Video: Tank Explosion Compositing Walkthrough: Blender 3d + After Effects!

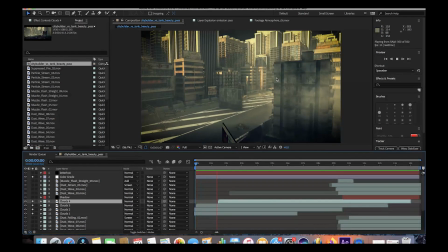And as you can see here when we play through our animation, as our camera moves over the city, the clouds kind of move off to the left and create a little bit of movement and life in our scene.
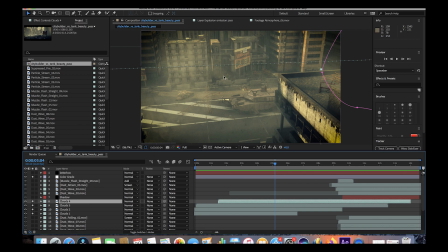And I think this technique is especially useful in addition to the mist pass to create some variation within the mist itself. I think without it, a lot of the time the mist is too uniform. So this is a really good technique you can use to add some variation to your scene with a live-action element and composite everything a little bit more effectively.
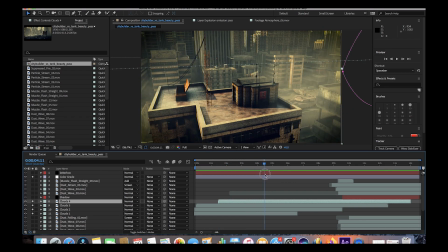So just a few stock elements of mist that we kind of animated off to the left having them go past camera and create a little bit of life.
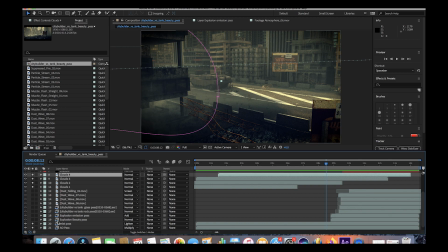All right, so for our explosion we exported four different elements from blender. As you can see here our first pass is our explosion beauty pass.
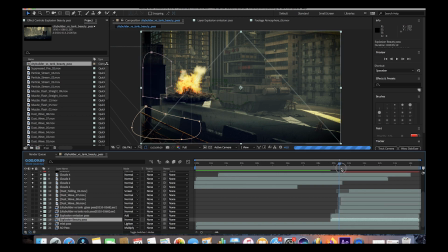And we'll go ahead and turn that on here. and this is just our very base explosion layer that we created utilizing some chaos add-on operators inside of Mantaflow. I think we used maybe three or four different 360 ground burst operators here. One to create the dust wave and several to create the upward blast as well and some variation within the blast.
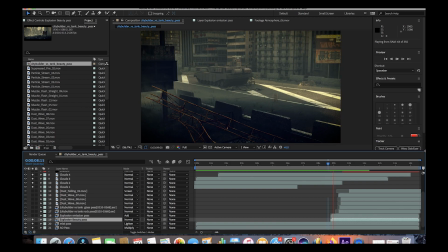And as you can see here when we play through it with just the beauty pass of the explosion it doesn't
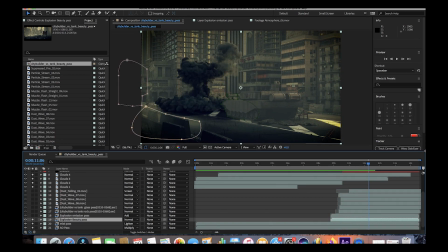really look that realistic because we haven't added that glowing glare and composited it altogether. So that is the importance of our next layer, the explosion emission pass as I've talked about before the emission pass is the part of
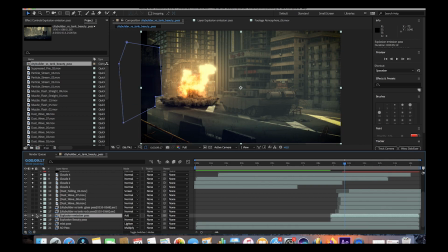the explosion that is emitting light so just the flames mostly and as you can see here when we turn the emission pass on in addition to all the glow effects that we've added to it it's going to create that glow and that fiery look to the simulation for both the explosion beauty pass and
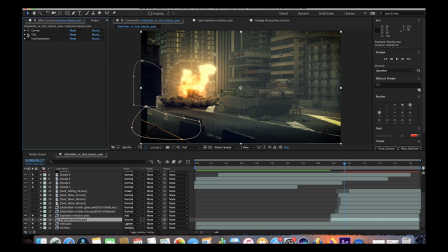the emission pass we've added a few effects to them to change the look of them I'll just go through the beauty pass by itself here really quick and the effects that we added to it so I'll turn off the emission pass for now. And for the explosion beauty pass, we've added two different color correction effects to it. One being the curves effect. And we just use the curves to reduce the contrast of it a little bit.
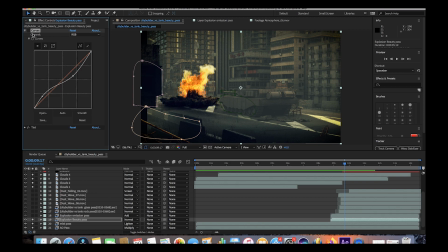As you can see here, when we turn it off, it becomes a little bit too dark for the scene. So we just added that curve setting to bring up the brightness and reduce the contrast of that simulation render. And then we've just added a tint to the explosion beauty pass as well, mapping the black and the white to the color of the road in the scene here to kind of blend it into the environment a little bit better.
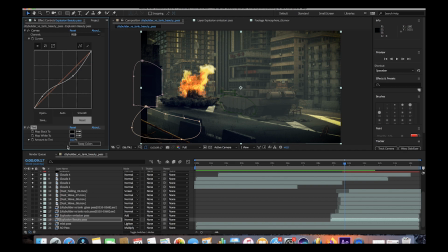And then we've reduced the amount of tint to 16%. So it's just barely tinting our explosion to the rest of our city and our road that it's composited on top of. So just a little technique that you can use to kind of blend in other passes that you're overlaying on top of an environment.
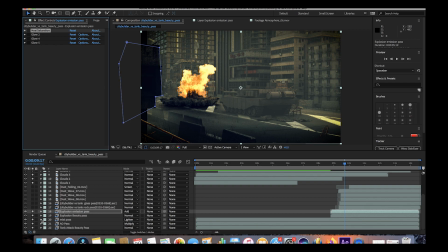All right, so we've added four different effects to our emission pass. As you can see, if we isolate the emission pass by itself, this is what it looks like.
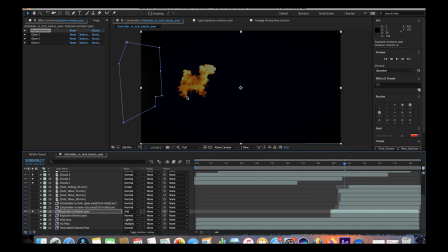And this is what we're going to be adding all of those glow effects to to composite the fire in our scene more effectively.
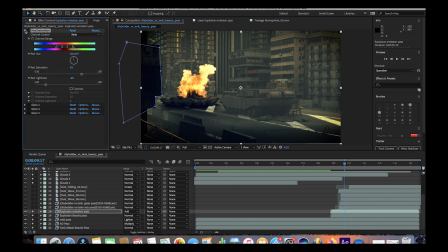And as you can see here, the first effect that we added was the hue and saturation effect to remap some of the color values. So when we turn that on, you can see that the color remaps a little bit. And what we've done here is we've increased the red saturation and brought down the red lightness in the red channel.
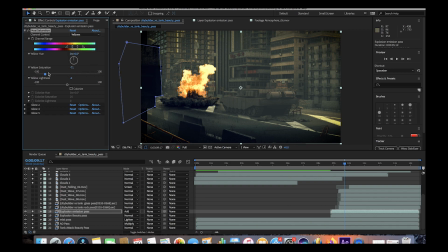And then under the yellow channel, we've decreased the yellow saturation and then brought down, barely brought down the yellow lightness in order to kind of change the variation of colors in that fire explosion. And hue and saturation is a great technique to use if you want to change the original colors of your simulation.
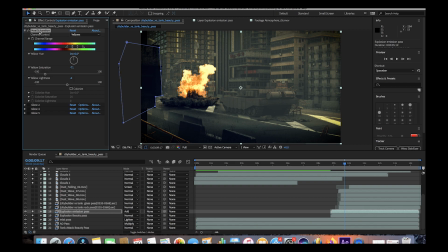If it's not quite what you wanted, you can push the flame elements in different directions, depending on which colors that you want, and adjust all of the different color channels that you have in a very controllable way. So we've added that hue and saturation. The next three effects that we added to this emission layer were some glow effects. As you can see here, just some basic glow that we've added.
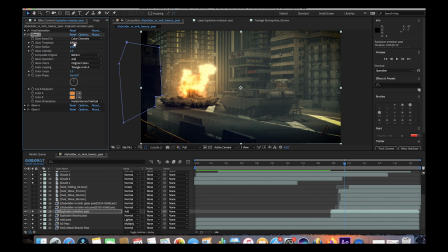And what we've done here on each of these glow effects is we've adjusted the glow threshold and the glow radius to get a little bit different style of glow for each effect. And then we've also changed the colors of the glow to an orange color as well. And the reason I've added different glow effects here is to isolate different parts of the explosion and add glow on that part specifically.
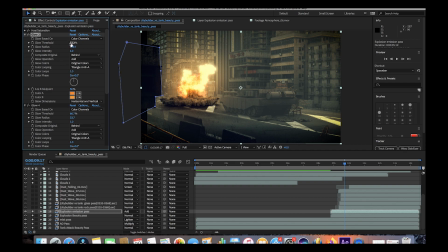So we use the threshold value to control which part of the emission pass is selected. So play around with your different glow effects. I usually add around three different glow effects to the emission pass to tweak it and get exactly what I want.
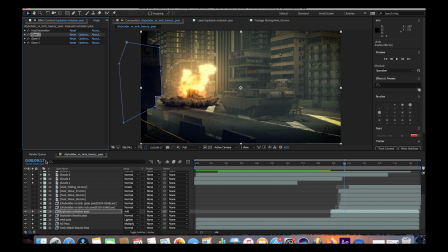But feel free to play around with one or two, as well as the hue and saturation node to kind of adjust the colors of your emission pass of the flames of your simulation.